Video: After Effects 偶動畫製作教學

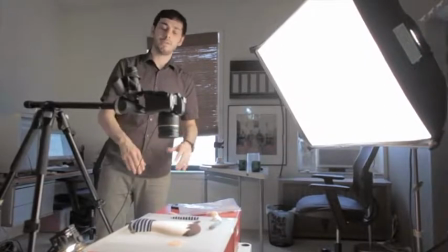(4:19)
The characters that Rue crafted are photographed on a piece of plexiglass.
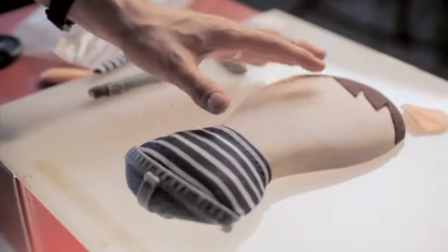(4:25)
And we photograph on plexiglass so we can underlight the crafted materials.
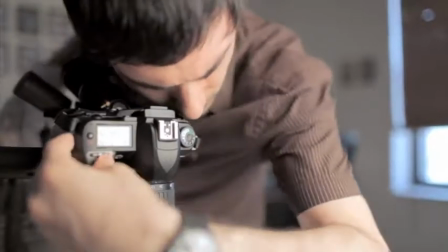(4:30)
This kind of provides a nice natural light wrap to the photographs.
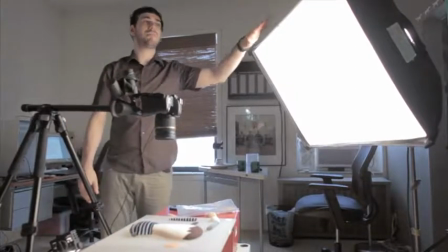(4:36)
It's also important that we used a big broad light source such as this softbox.
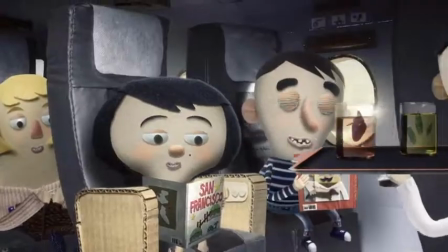(4:41)
We didn't want the lighting to be too direct because the character is going to be integrated into a bunch of different environments,
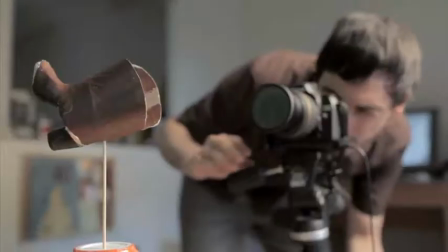(4:48)
and we can do a bunch of relighting in After Effects. Character parts like the shoe are photographed on a Lazy Susan,
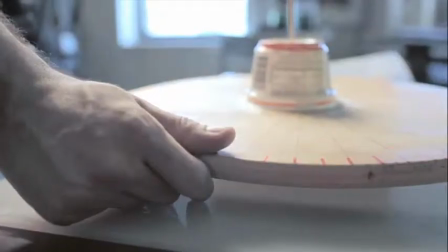(4:57)
and we photograph them 360 degrees in tiny increments.
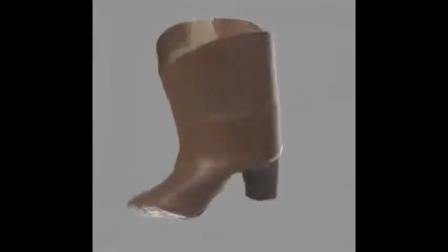(5:03)
And this just gives us maximum flexibility when animating.
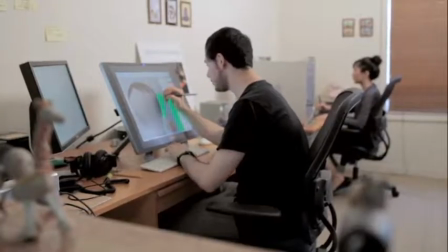(5:09)
The photographs were captured as Nikon RAW files.
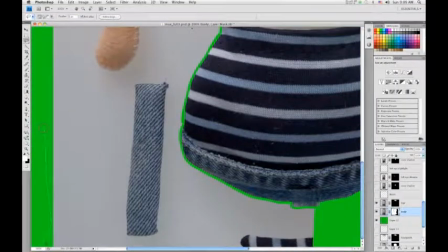(5:14)
They were next brought into Adobe Photoshop and masked and retouched using Wacom Cintiqs and Wacom tablets.
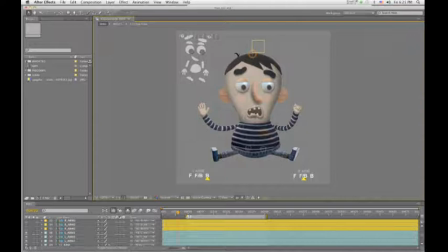(5:23)
All the elements that were prepared in Photoshop are imported into After Effects. We have a lot of layers prepared because After Effects puppet animation is pretty limited and we wanted to push the boundary.
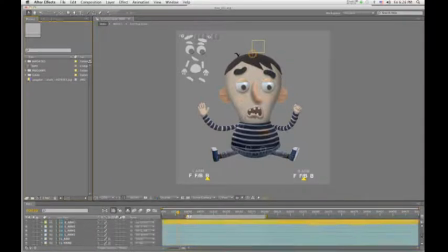(5:41)
So all these layers are parented to a body layer, so when I move the body around all the body parts will follow.
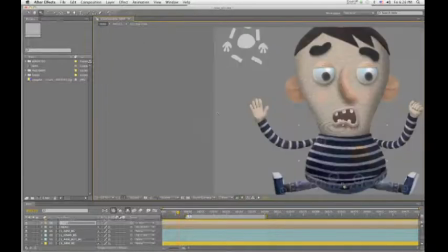(5:53)
Let's zoom into the hand.
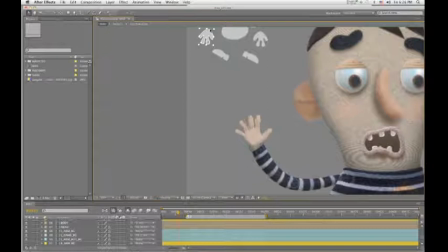(5:58)
We have about 100 photographs for the hands, and they're time remapped, and as you can see, they're photographed from various angles, so this gave us a lot of flexibility with animation. Same thing with the shoes.
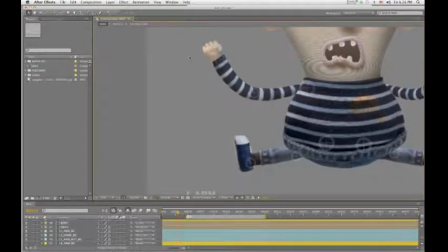(6:19)
It has about 50 photographs, and they're time remapped, just like the hands. So it looks like the shoes are rotating, and this gave more depth in animation.
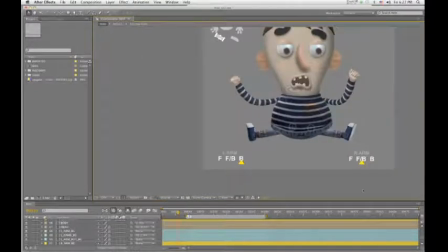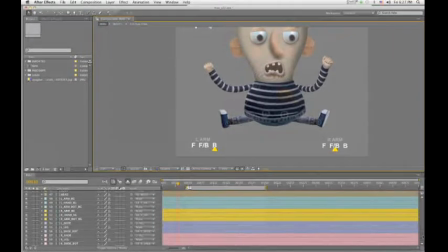(6:37)
We spent a little more time prepping the arms. There are two sets of arms. First one, this is in front of the body layer, and there's another set behind.
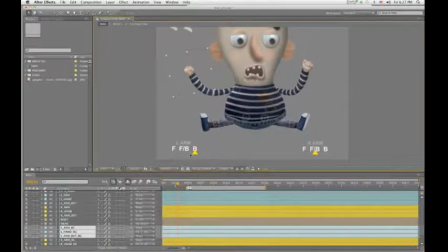(6:57)
So when I have this icon on, which is back, and when I move the hand, both the hand and arm layer are behind the body. And this is in front, F.
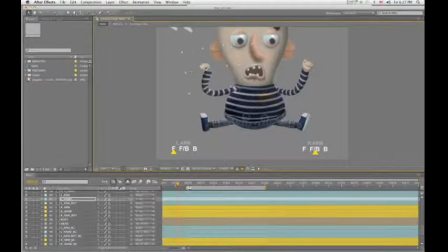(7:21)
Both hand and the arm are in front of the body. and what we use the most is the combination of front and back.
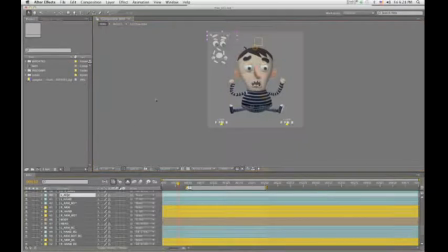(7:30)
And here I actually have to go into the arm layer and change the mask layer a little bit.
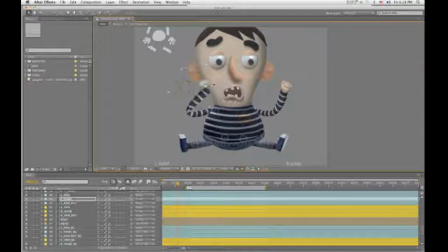(7:41)
So now when I move the hand, the hand's in front of the body but the arm layer's still behind the body. So this gave us a lot of flexibility and we're able to create subtle three-quarter position. only with one body.
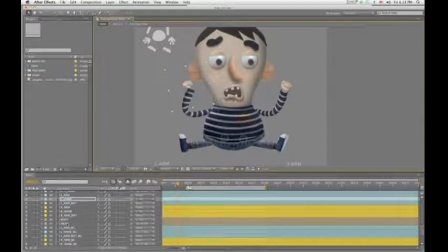(8:00)
So let's go into the head comp.
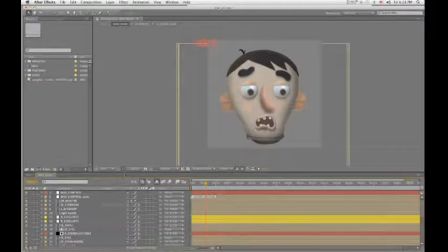(8:05)
So within this pre-comp we have all the facial features like eyebrows, nose, mouth, eyes. And all these features have expression,
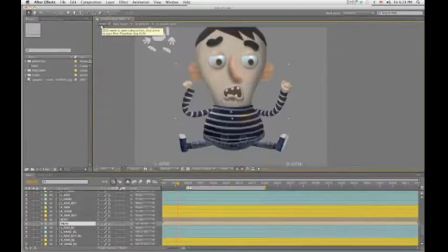(8:19)
which is tied back to the main comp. So this allowed us to animate everything using these icons.
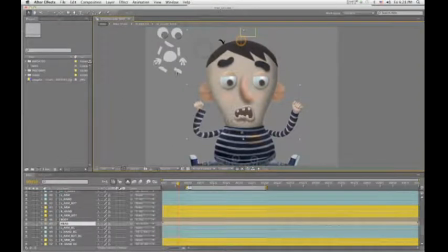(8:28)
And we didn't have to go into pre-comp at all, which saved a lot of time. So for example, if I want to move the mouth or use the time remap to change the mouth position, I just have to use this icon to animate everything.
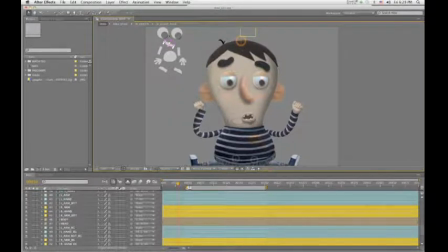And all these facial features are connected to
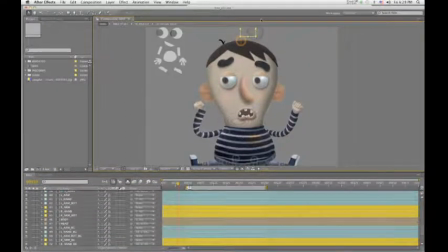(9:00)
a null right here and all I'm doing is going right and left but the skin layer is also moving along so it looks like the heads rotating.
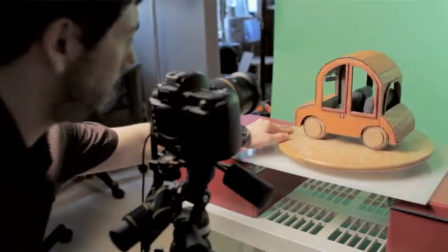(9:13)
The crafted cardboard car was photographed from various angles and they were put together digitally
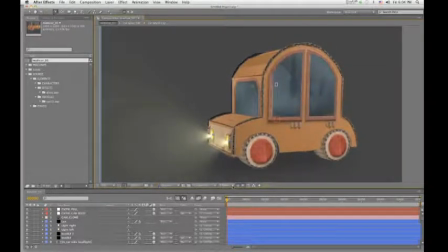(9:20)
in 3d space especially if you look at this from a top view you can see that we use z-space.
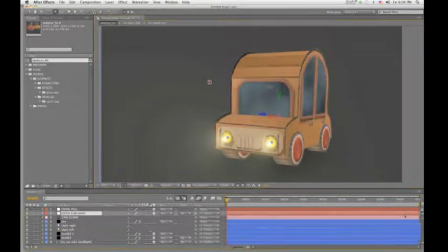(9:33)
All these layers are connected to control car body, which is a null layer, and this does not include any tires, so if I go up and down, only the top of the body moves, not the tires. So for bumpy rows,
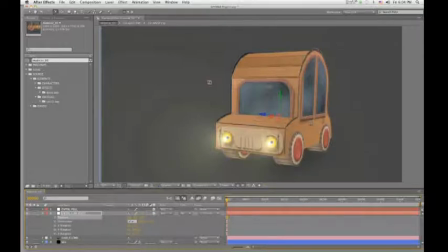(9:53)
position up and down, and when the car turned, we used the rotation to create like a subtle movement in the car. So this null is connected to another null called Control Full and
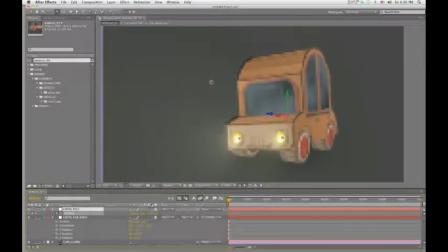(10:10)
this includes tires so this is how we move the car in 3D space.
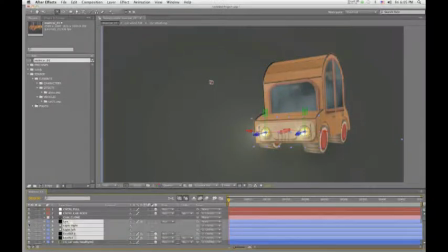(10:19)
For headlights we use Trapco Luxe and Red Giant Null Light Factory.
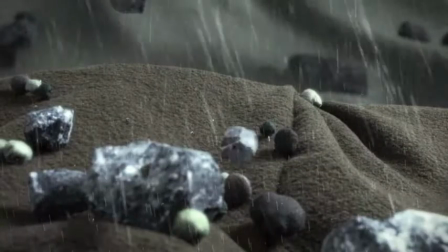(10:25)
So these are really convenient for dark forest scenes. Inside of the car is again photographed in layers,
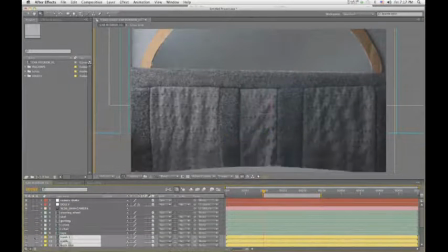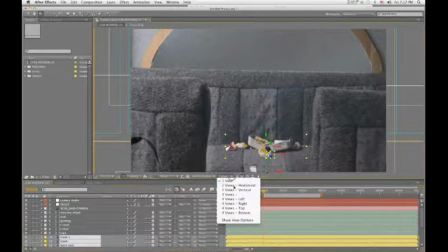(10:42)
especially if you look at this from top view. You can see that all the layers are separated in 3d space. It's really subtle but when there's a camera shake or camera move like pan, you can really feel the depth.
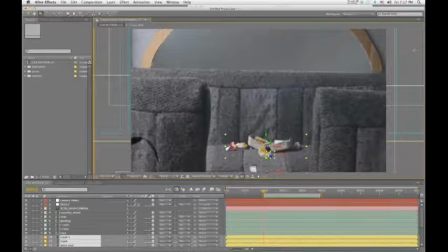(11:03)
We photograph from eight different angles for inside of the car,
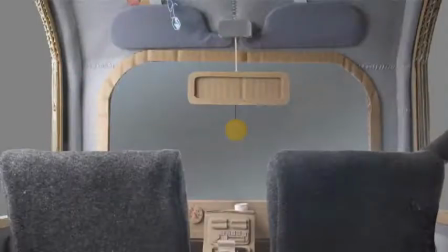(11:07)
like three-quarter side view, front view, and set it up the same way in Z-States.
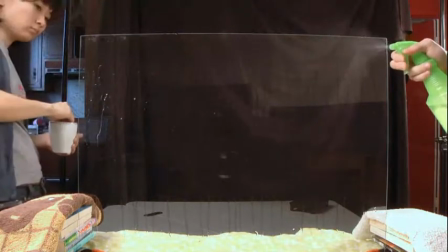(11:16)
To create the rain effects for the car scenes, we filmed ourselves dripping and spraying water on a large piece of glass.
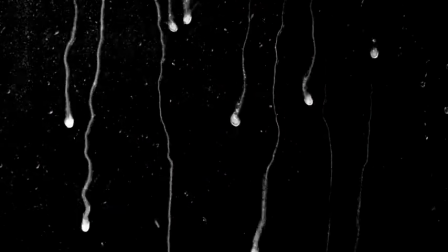(11:25)
This was shot against a black photo backdrop with a matte finish.
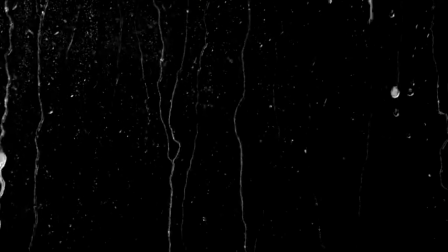(11:29)
The rain footage was rendered as a tip sequence and imported into After Effects.
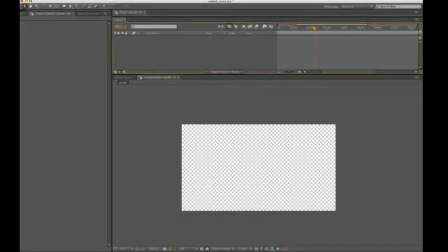(11:34)
So I'm going to show you how we got rid of the black background in After Effects. So I have a comp here that's 1280 by 720 and I'm going to make a new solid,
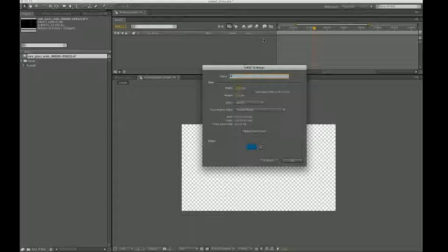(11:49)
call it BGRAMP.
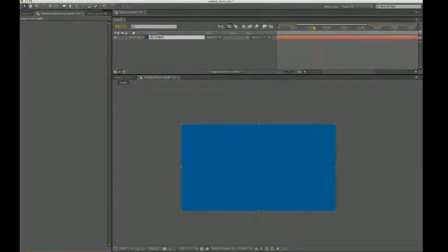(11:57)
I'm going to come up to effects controls, right click,
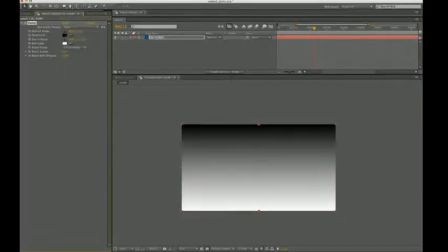(12:00)
generate ramp and I'm just going make a blue ramp with two different hues.
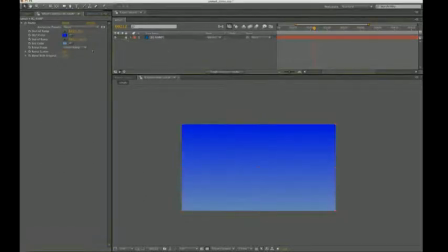(12:12)
I'm going to temporarily lock the BG ramp layer and drop the rain footage into the comp.
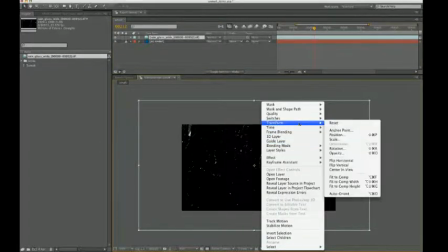(12:22)
Right-click on the rain footage, transform fit to comp.